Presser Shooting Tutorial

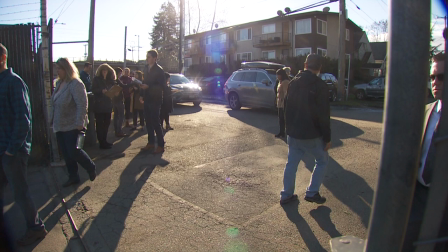As I show up to the event, organizers and volunteers are already out to gather signatures.
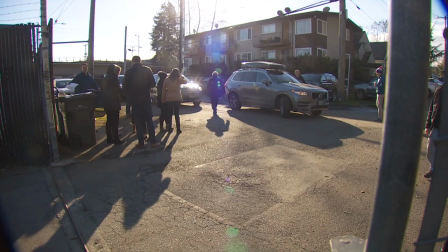I'll shoot an extreme wide of the volunteers and people showing up to the event.
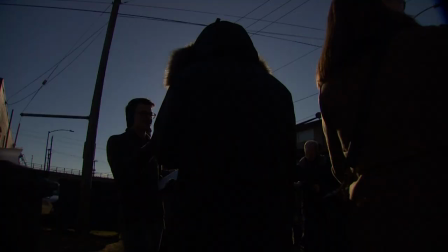Video of the clipboards, a silhouette shot for variety.
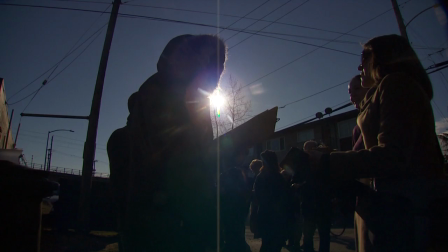The more variety I have, the easier it will be for me to edit.
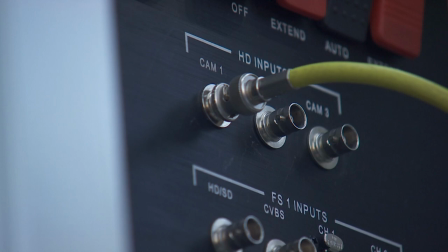Because this is a press event, I'll shoot other crews and equipment since they are part of the story.
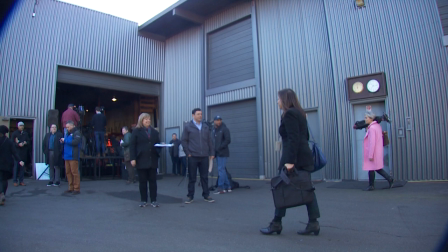I hear a woman greeting people into the event, so I'll quickly put a microphone on her and step back.
Yeah, right?
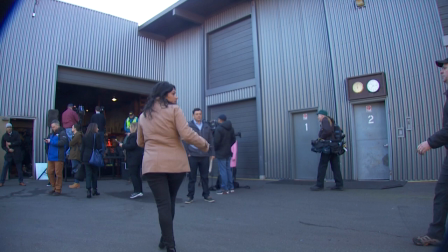Good morning. How are you? Good. You're with the media. Okay, they're setting right up here, and the event is in the main room.
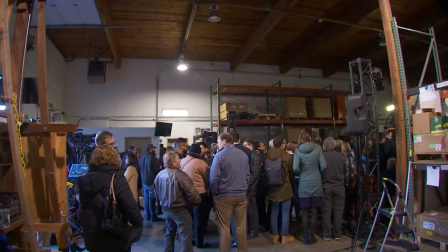Thank you.
Sound like this would make for a great opening nap. As people show up, a person walks by my camera and they fill the frame, giving me a natural wipe for my edit. This is taking place in a warehouse. With all the people showing up, I really don't have a lot of room to work with.
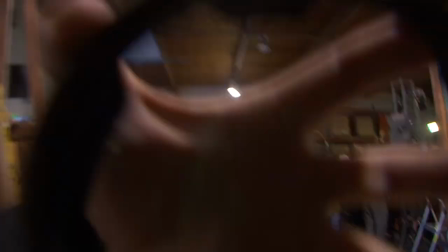I actually prefer situations like this because it forces me to think differently and look around for the little things that can help push a story.
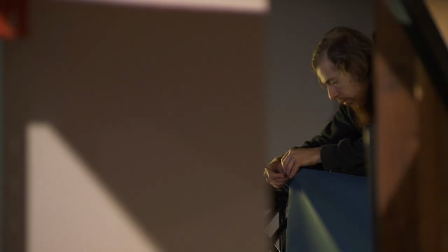I notice organizers setting up banners through this monitor. After I shoot about 10 seconds of this, I quickly look around for another shot of the organizers.
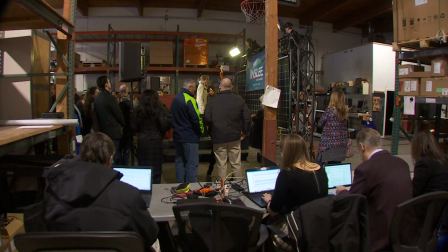Basically, as I'm shooting, I'm sequencing. I find this open area where the newspaper reporters are working. There are no other TV cameras around, so I have room to walk around a bit. I decide to stick to this spot for the entire event.
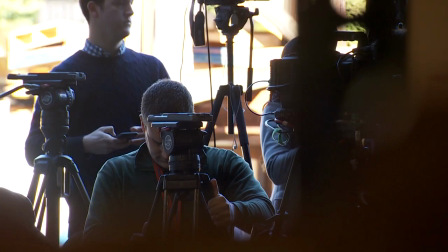Video of the reporters typing. More video of the media.
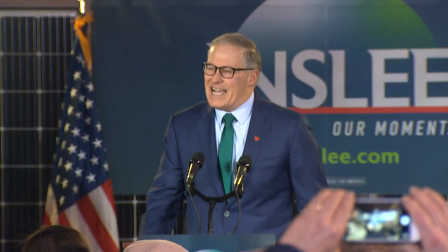This is my chief photographer Mike Perry. He's shooting a live stream for the station, so I'd be able to use his video if needed.
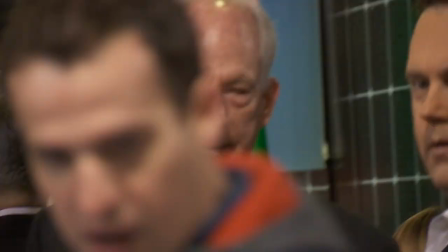And Inslee Banner, again, for more variety. I shoot this interview from a distance so I don't lose my place.
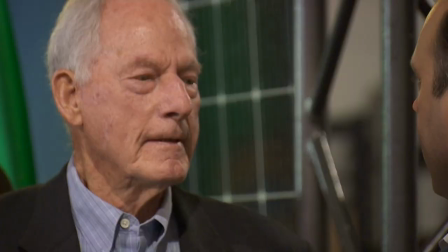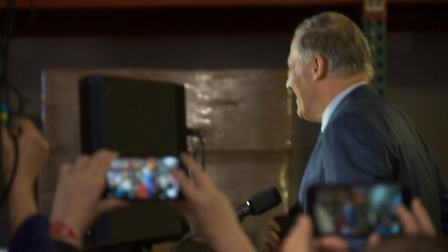Innsley walking the frame greeting the crowd.
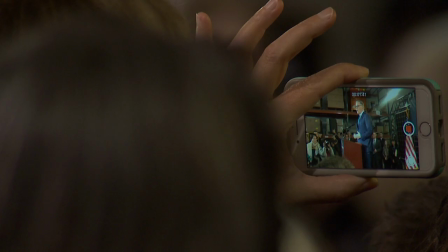More video of the audience and media.
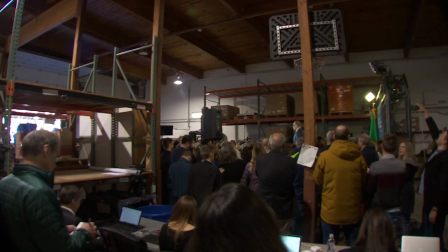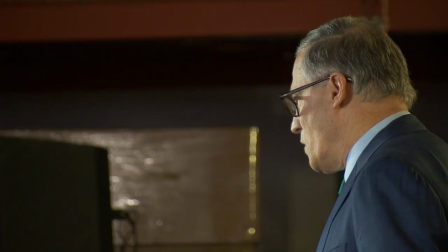An extreme wide shot of the room from another angle. A woman raises her phone into frame.
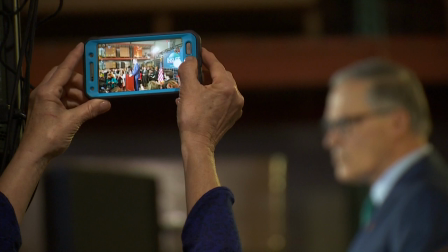I'll play with the foreground and background to help maintain the visual theme of this event being a spectacle.
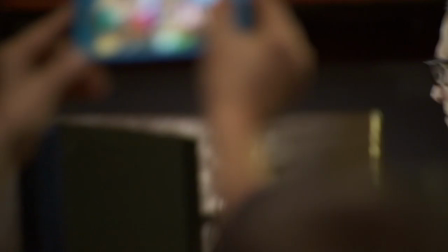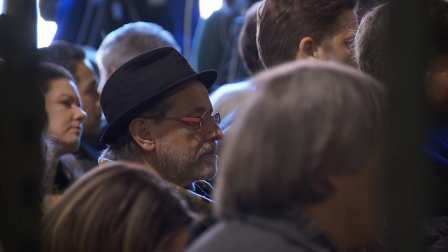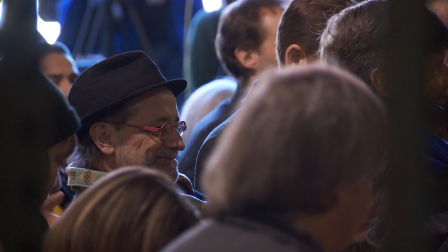Reactions from the crowd.
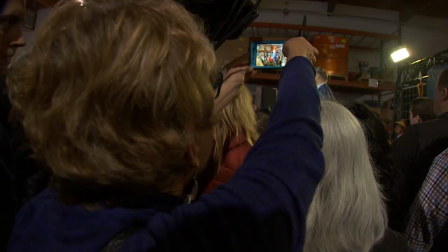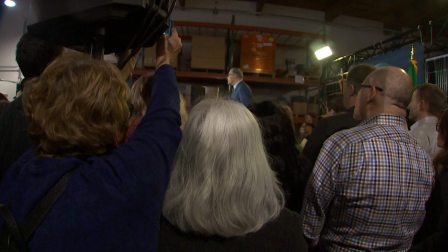I go off the shoulder to give this story a little more energy with movement. When you're off the shoulder, it's best to stay wide as you can for clean movements.
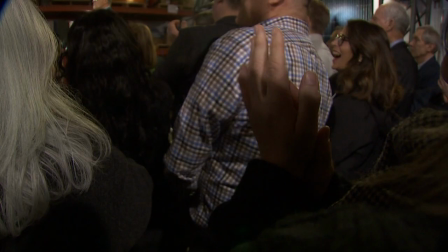Reaction shots of clapping.
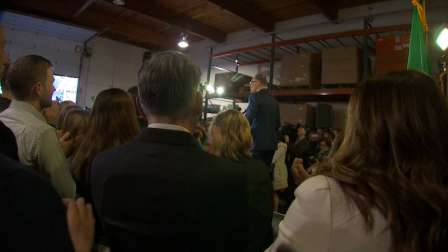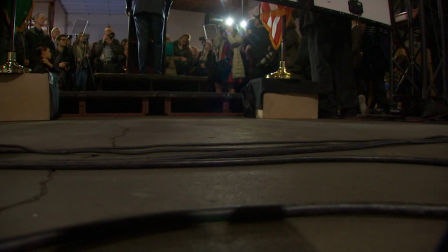I start to walk around the backside of where the podium is, and I notice this. I'll be honest, I was nervous about my location.
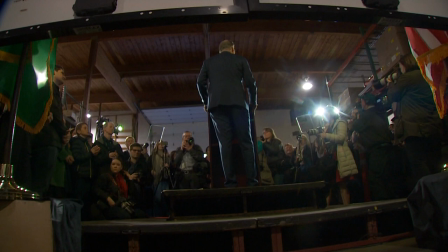I wasn't sure if this is the place it can be at, so I slowly creep my way closer and closer to the podium.
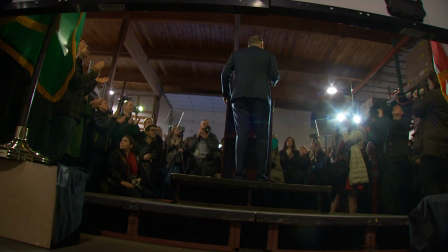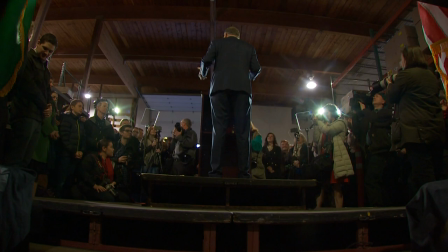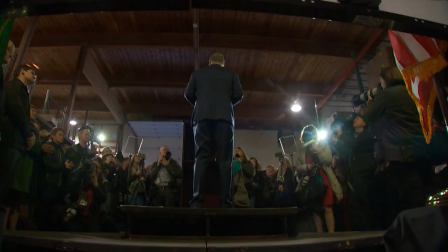I knew this was going to be my closing shot, so I waited here until the event was over, and I rolled on the shot for about seven minutes.
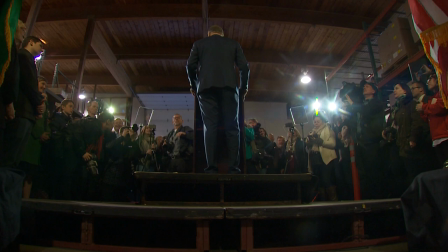So early to bed, early to rise, work like hell and organize. This is our mission, let's get this shot done.
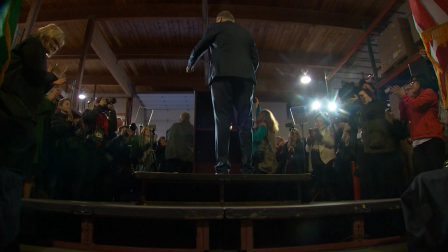Let's go do it. Thanks, Aaron.